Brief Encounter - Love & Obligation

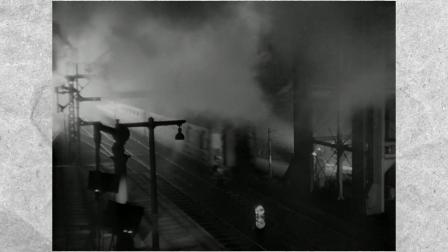The film's black and white cinematography and the combination of it with the setting of a dark,
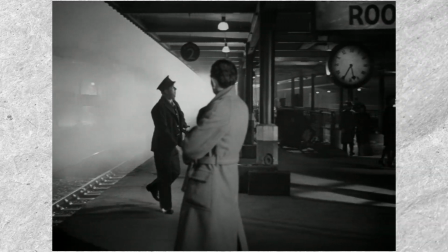steamy and rather unromantic setting of a railway station not only creates an unique aesthetic but also places the
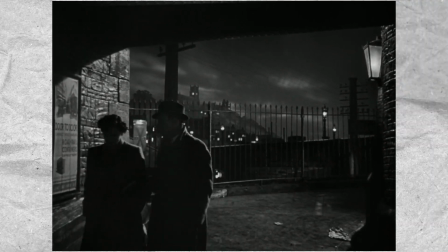romanticism between Laura and Alec in stark contrast to their environment.
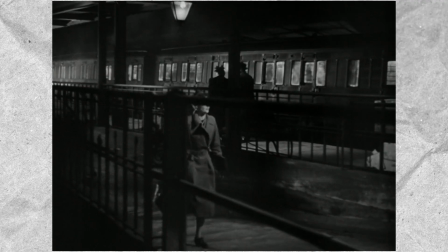In the context of post-World War II Britain, Brief Encounter explores the theme of suppressed emotions and desires,
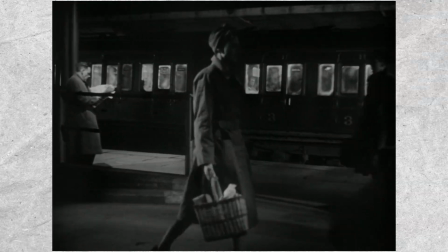a battle also between desire and obligation. The film portrays a society that was still struggling to come to terms with its trauma
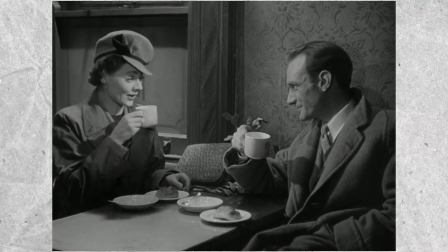of the war and was focused on rebuilding and restoring the nation.
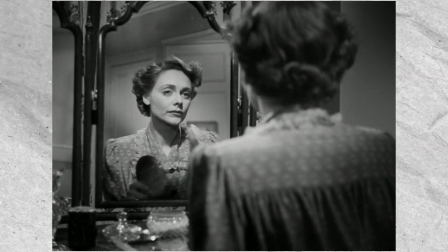This is reflected in the characters' internal struggles and their efforts to conform to societal norms expectations, and familial structures.
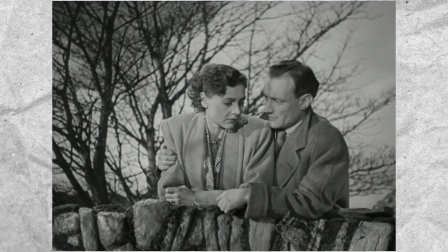Laura and Alec represent the epitome of what British society viewed as the correct roles for men and
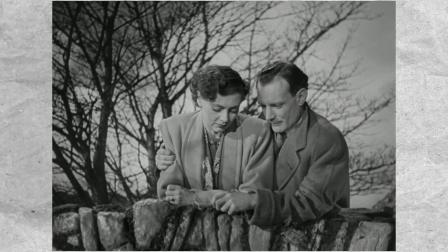women, with Laura being a middle-class housewife and Alec being a doctor.
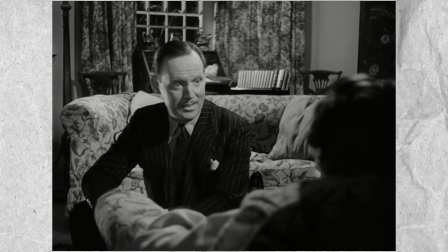Even more so highlighted by Laura's husband and family that is
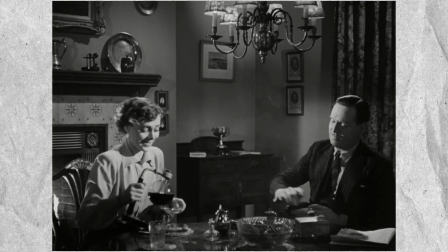shown in the film as a major part to represent the idyllic British family structure,
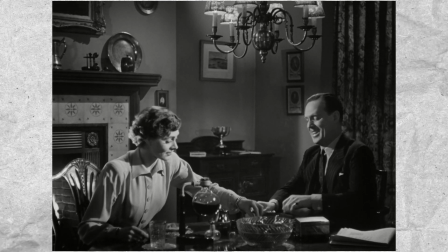grounding her to her obligation to her family in contrast to her newfound love in Alec.
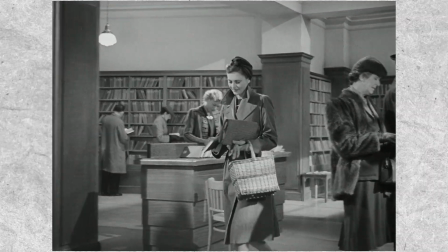This is also further solidified in how the film shows Laura's Thursday visits in town,
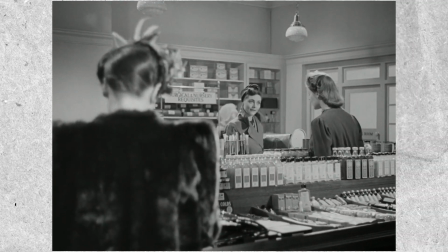almost exactly planned out every time, visiting the same shops and cinema.
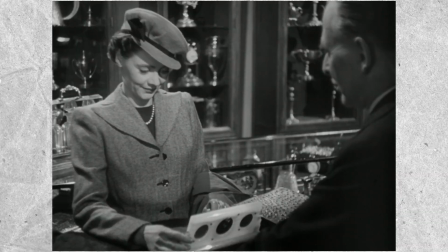While this was common for most housewives during that period,
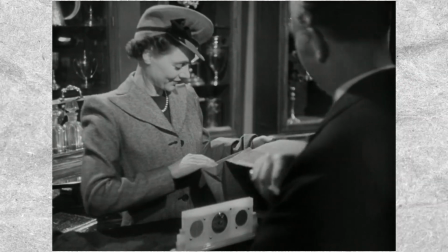this just aids the film showing the viewer the idyllic but rather monotonous life that she has.
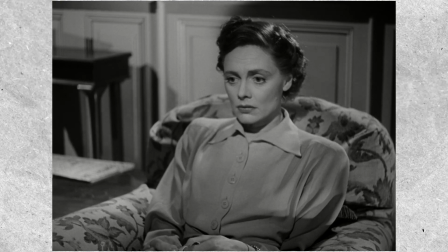The narration by Laura and how she unfolds all the events creates a poignant and specific perspective for the film,
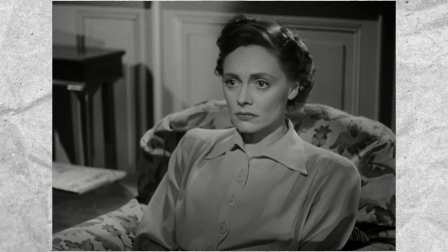giving it an unique structure and insight into Laura's thoughts and what made her make certain decisions.
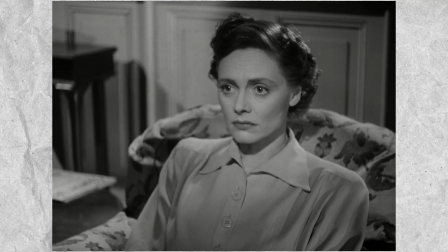This, in my opinion, brings the audience closer to her as a character, but also provides a unique voice to the film.
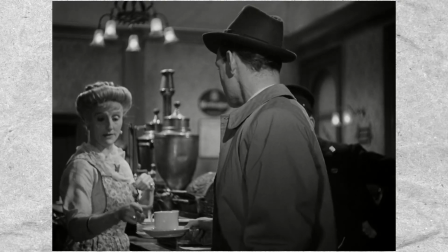It also plays into the thought that such tribulations of love could happen to anyone.
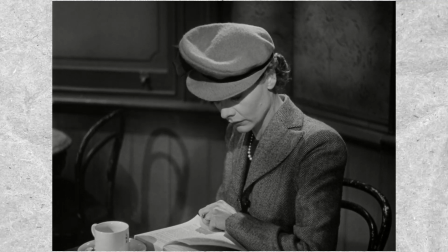In addition to Laura's inner turmoil with herself,
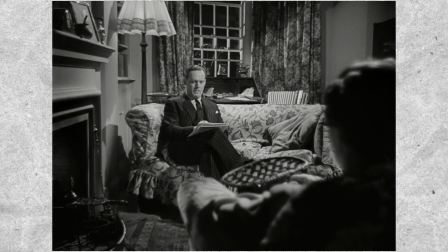unfolding the events that have occurred with Alec as if telling it to her husband,
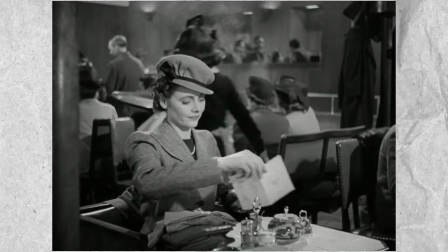which she is unable to do, the film explores the theme of loneliness and isolation in a post-World War II setting.
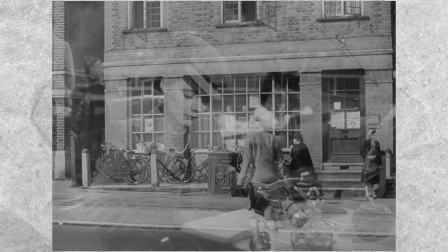Laura especially is represented as being disconnected from her family and friends,
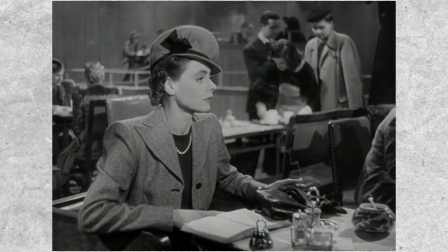and the film portrays through her the challenges people face in
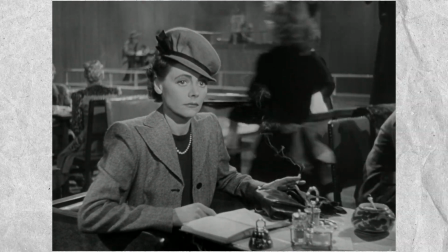finding meaningful connections in a rapidly changing society.
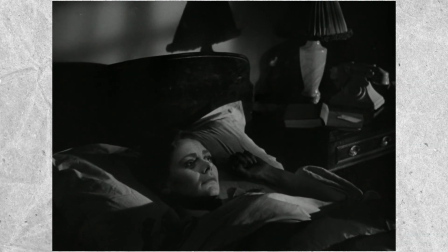One of the most notable aspects of Brief Encounter is the way it portrays the role of women in the post-war setting.
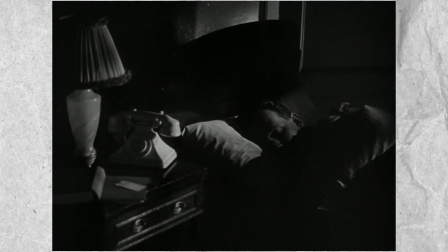The film was made in a time when women's roles were undergoing a significant transformation.
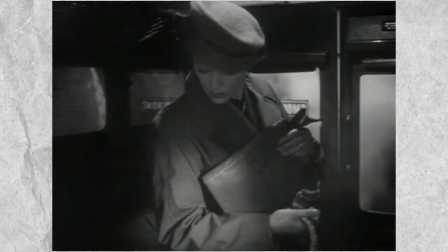After serving in the war effort and playing a vital role in keeping the home front running,
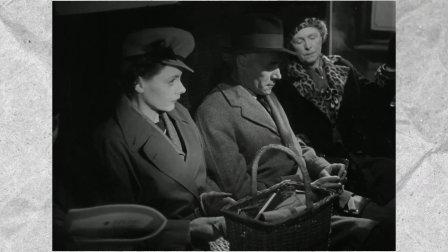many women were reluctant to return to their traditional roles as homemakers and caretakers.
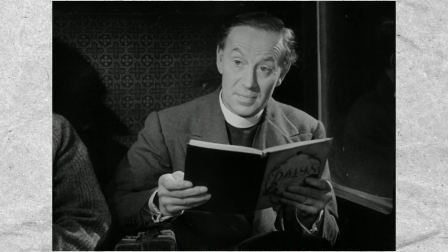The character of Laura embodies this struggle as she is torn between her
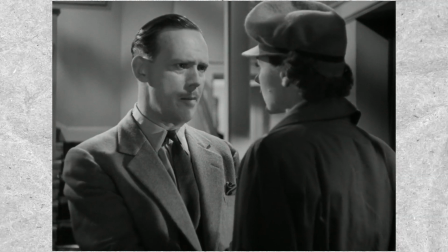desire for love and affection and her commitment to her husband and family.
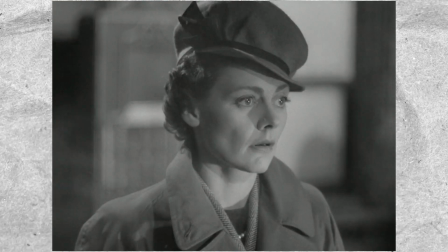In conclusion, Brief Encounter is a powerful film that reflects the cultural, social, and economic changes of the time,
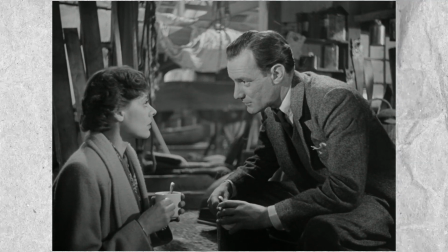but also at its core, a hauntingly beautiful film about love, desire, and obligation.
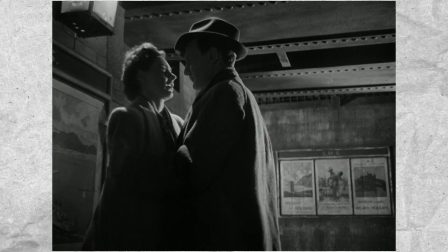The film explores themes of suppressed emotions and desires,
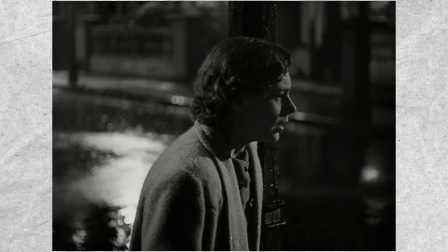loneliness and isolation, and provides a nuanced and insightful look at a society in transition.
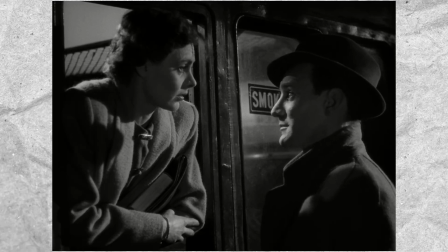In my opinion, the film is rather overlooked in David Lean's filmography, standing in the shadow of his later epics.